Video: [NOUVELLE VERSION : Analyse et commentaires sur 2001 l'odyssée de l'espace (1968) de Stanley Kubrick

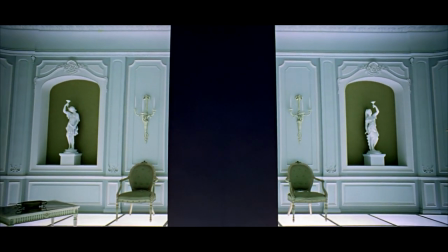2301s
Il refait le parcours inverse de la mort à la naissance pour revenir au berceau, la terre, là où la vie est apparue.
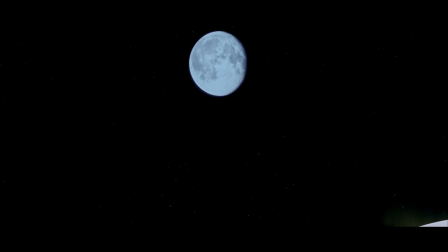2315s
L'enfant traverse l'espace. Est-il un ange, un démon?
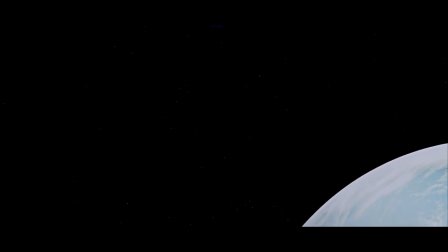2319s
Est-il transfiguré en surhomme, comme la musique de Richard Strauss, ainsi par les Zarathoustra, d'après Nietzsche, le laisserait supposer?
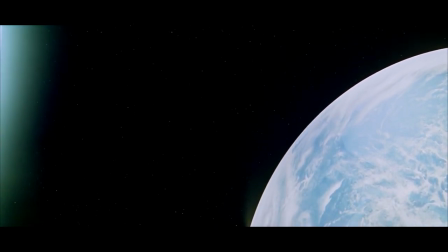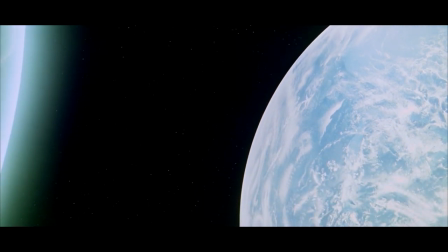2334s
Contrairement à bien des interprétations, le retour de cet enfant n'est pas optimiste.
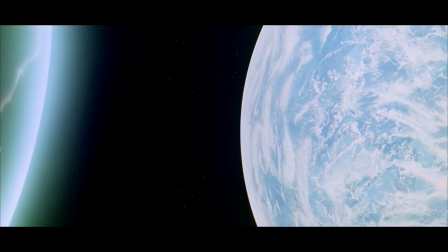2340s
C'est un oxymore. Il joue de deux idées contradictoires, c'est-à-dire associant une figure idyllique et un avenir menaçant.
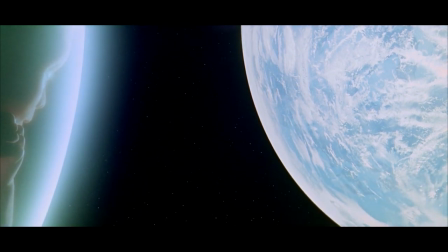2348s
La musique de Richard Strauss, liée au monolithe, au geste destructeur du singe et maintenant à l'enfant, ne présage rien de bon.
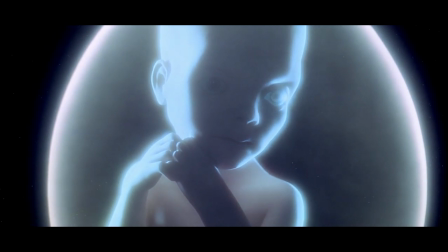2358s
Pourquoi Kubrick serait-il devenu optimiste alors que la fin de ses films est toujours ambivalente?
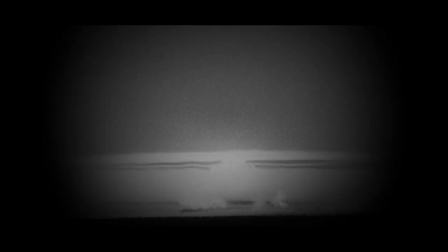2365s
Une belle chanson d'amour sur fond d'explosion atomique comme à la fin du Docteur Flamour.
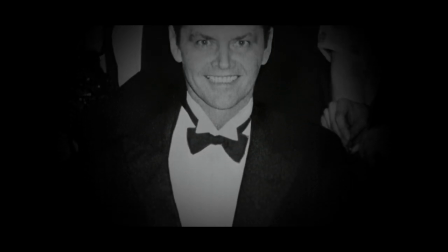2373s
Ou comme Jack, l'écrivain fou qui renaît dans The Shining, lui, l'éternel gardien de l'Overlook Hotel. Et bien sûr, sur une chanson d'amour.
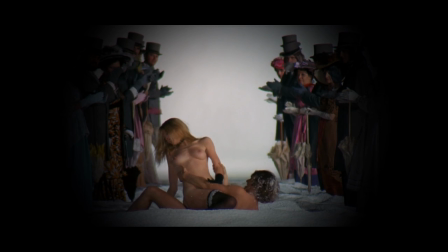2389s
Ou encore Alex dans Orange Mécanique quand il se prétend guéri.
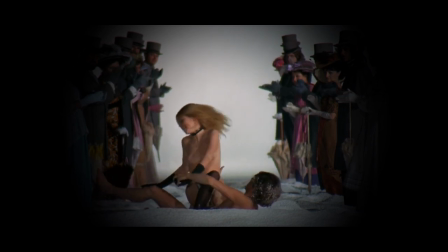2402s I was cured, all right.
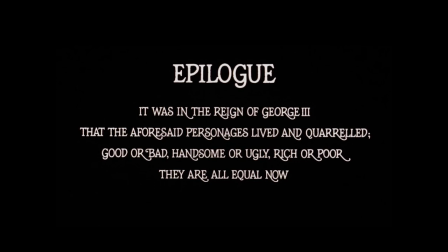2406s
À la fin de Barry Lyndon, l'épilogue conclut ironiquement que tous les personnages sont égaux dans la mort.
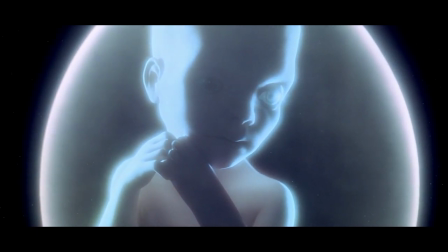2419s
Cet enfant est trop souverain, enveloppé d'une matrice bleutée et ronde, surplombant la terre.
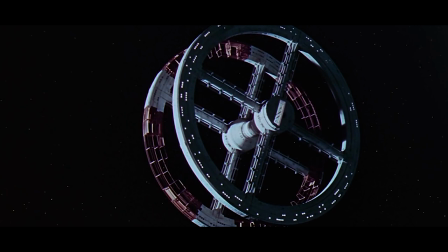2426s
Il évoque la forme circulaire si chère au cinéaste, éternel retour du même,
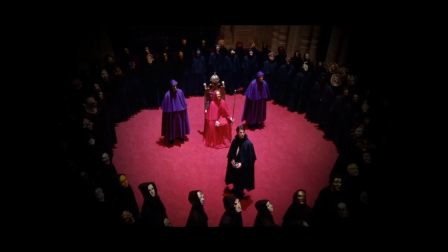2431s
conjugaison de la beauté et de la destruction, de la vie et de la mort.
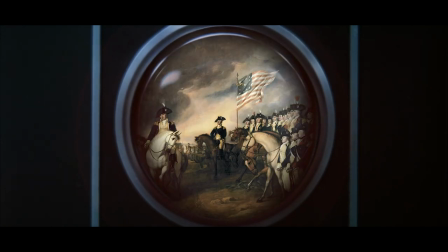2438s
Méfiance toute kubrickienne que cet esprit aux idées pures, rationnelles, qui prétend diriger l'humanité mais qui n'a fini que dans le chaos. Tel Hal 9000.
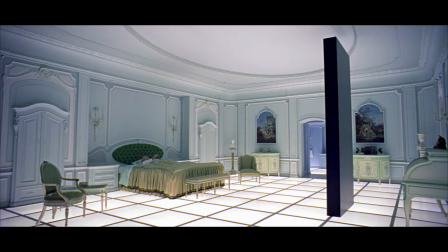2451s
À cela, Kubrick oppose des plans oxymoriques, étranges et beaux, afin de déjouer tout simplisme.
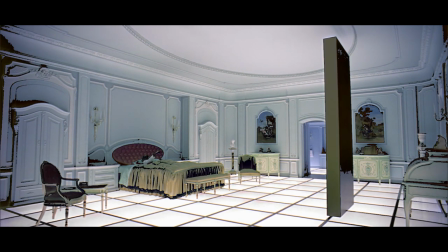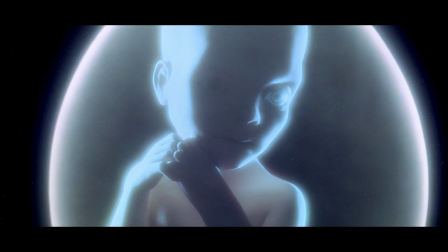2468s
Tous les films de Kubrick finissent par cette ironie posée comme un défi au spectateur et à toute l'histoire humaine.
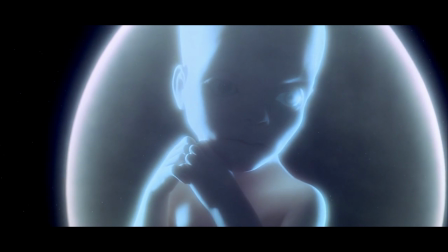2475s
On ne peut manquer de faire remarquer que si la dernière image du film est l'enfant que nous regardons,
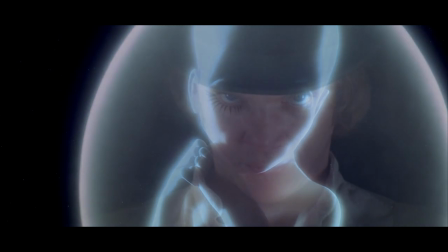2480s
la première image d'Orange Mécanique est celle d'Alex qui fixe le spectateur.